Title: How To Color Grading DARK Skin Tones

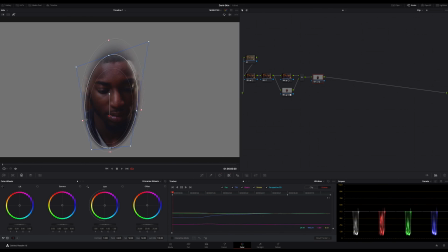8:05 While I'm working on the next notes to use power windows to separate the topic a little bit more from the background,
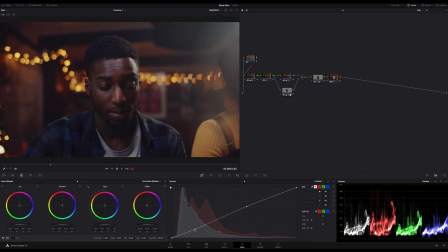8:13 I'll give another tip that will help you get a better feeling for your color correction. Look out of your window. What do you see?
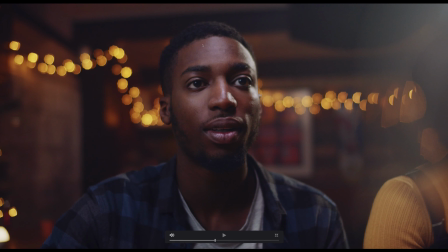8:22 Maybe a street with moving cars, or a park, or a few trees?
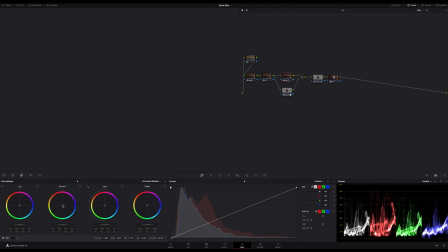8:28 Maybe skyscrapers? Take a closer look. Which colors do they have?
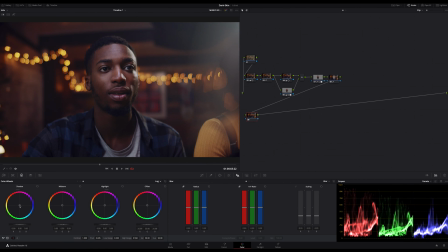8:34 Are the leaves from the trees really just green? Do the houses really only shine golden yellow? What about the light? Where does it come from? Look at the shadows, look closely.
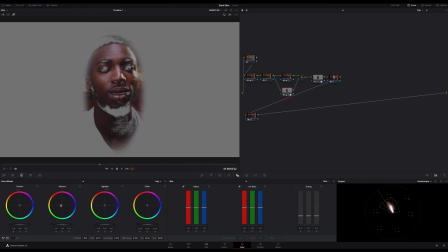8:49 Because only if you look closely, you will discover more and more shades and shades.
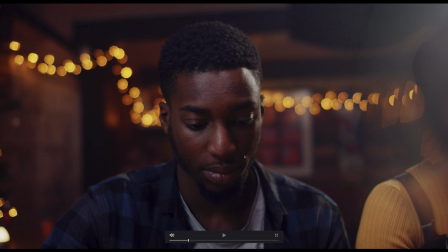8:55 And in summary, that's tonality.
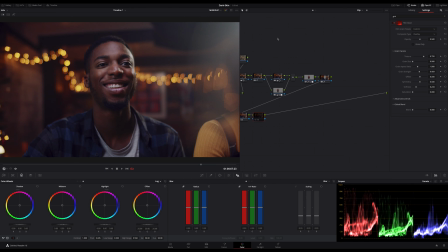8:58 Do you understand now why it's so important not to get the skin exactly on the skin tone line?
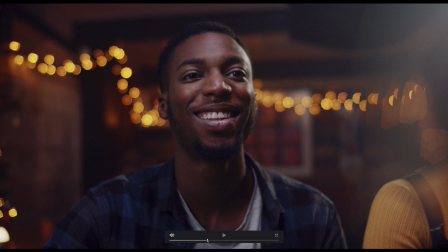9:07 That's why you should always try to achieve some variability in your color correction.
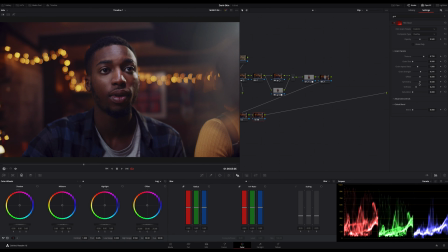9:14 It takes time and practice for sure, but you can too.
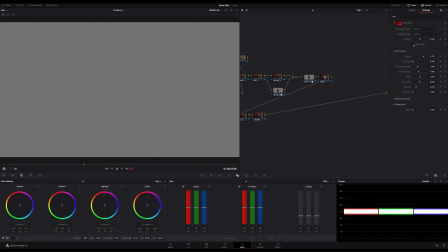9:18 Especially with dark skin tones, you should always bring in a little more tonality, especially in the middle
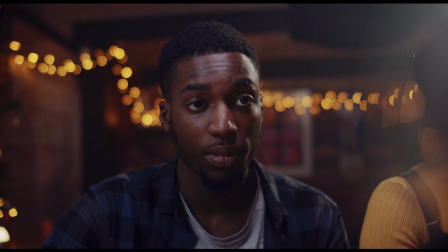9:25 or in the mids, with white skin tones more in the mids and shadows. And now I'm almost done.
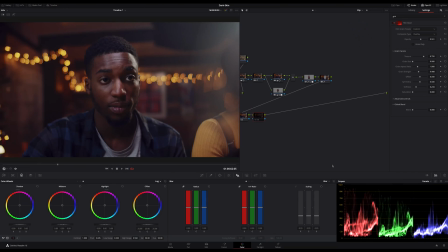9:32 As you can see, I'm already on my last note to bring in some grain. This is a must if you want to achieve a filmic look. And in addition, you know, it gives me a bit more color contrast and the image appears a bit sharper.
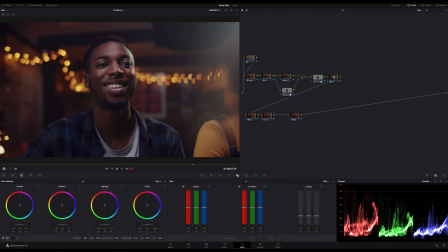9:51 And in general, the image looks good now, but Something is still missing. It's not enough balanced. I guess I should bring in a bit more contrast. Not too much, but I'm missing some punch,
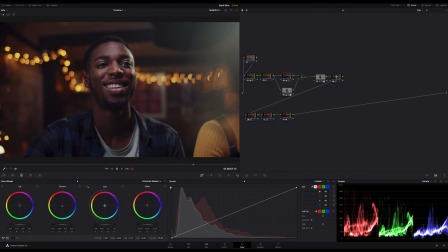10:09 some more ingredients, a pinch of more blue shades.
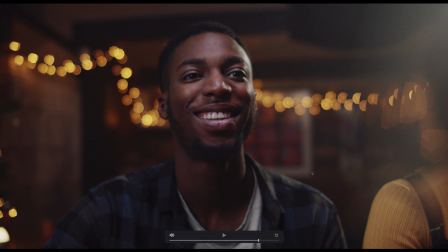10:15 This could make our mix taste more rounded.
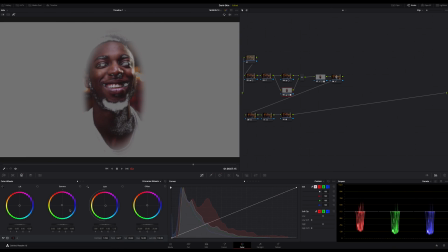10:20 And yeah, I will do it using another layer node in our layer stack
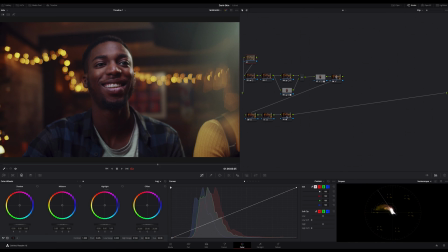10:26 and choose a starting point, the blue preset.
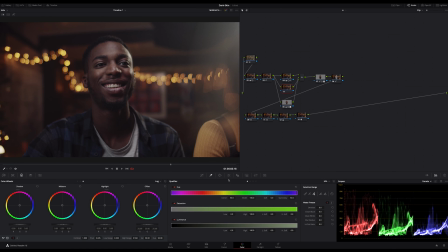10:31 But I will adopt this preset to my needs just by lowering the low of the saturation and the luminance, and of course adjusting the hue,
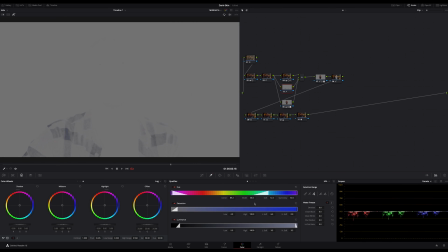10:43 and finally increasing the saturation and color boost a bit for this qualification, and it gives me a slight bluish shade in the eyes too,
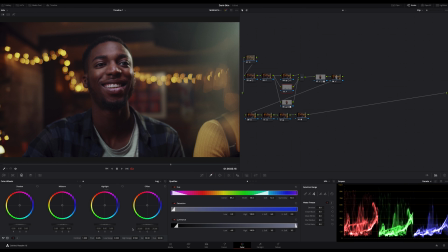10:58 as you can see here in the qualification. And finally, yes, this looks good now. I'm okay with it and ready for delivery.
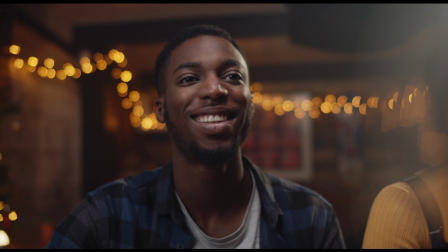11:12 And here you can see the result before and after. What do you think?
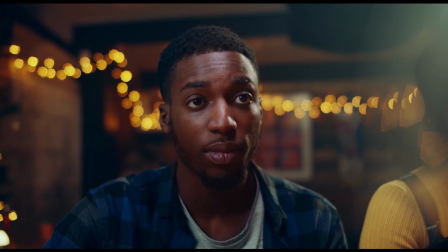11:18 I hope you could learn something. And if you want to see more content like this, please don't forget to subscribe and click the bell.
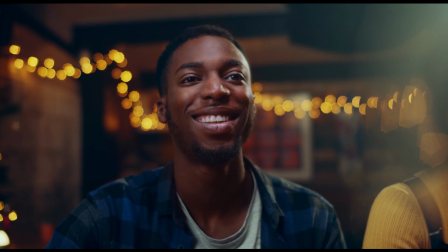11:27 Thanks for watching and listening. You all a great time, as always. Bye.